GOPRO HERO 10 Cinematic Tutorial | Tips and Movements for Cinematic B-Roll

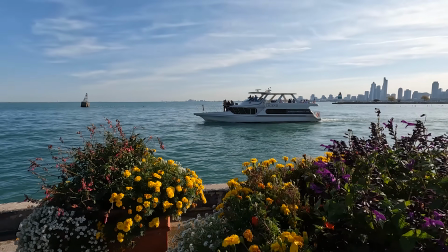4:39 An extra tip for this movement is to try to use the foreground, as this will emphasize the movement itself. Another way that I like to use when I do the side tracking is to add some rotation to the camera and trying to keep the subject in the middle of the frame.
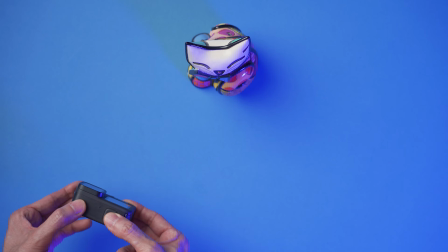4:57 So instead of doing this movement, I'll do this other one, always pointing at my subject.
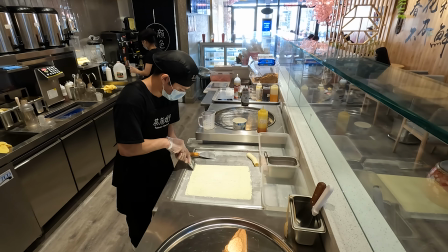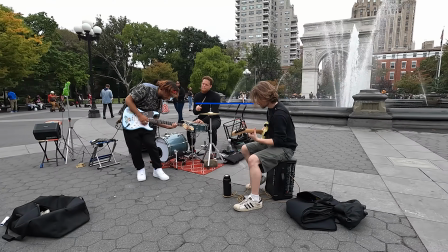This is probably one of my favorite movements.
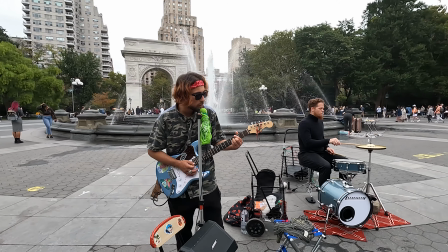5:18 The orbit shot is a circle motion around a subject, and this creates a dynamic movement between that subject and the background.
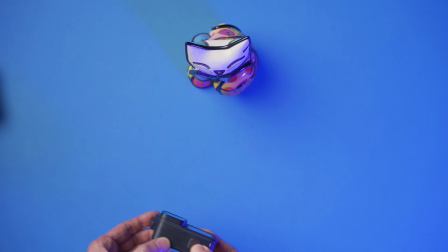5:27 The way to do this movement is to walk in a circle around your subject, trying to keep the same distance while you do that. I didn't use any kind of gimbal for this video, but if I had to give you one last tip today, it's pretty simple. Use a gimbal if you have a chance to get one, because the stabilization on this is quite good, but it's not perfect. In the next days, I'll have 2 reviews of 2 different gimbals that you can use with this camera, so make sure to follow me if you want to see those videos. I hope you enjoyed this video. Please don't forget to give it a like and say something in the comments down below.
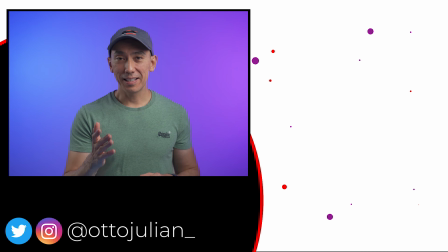6:12 I really hope that you have an amazing day, and I'll see you in the next one. Bye.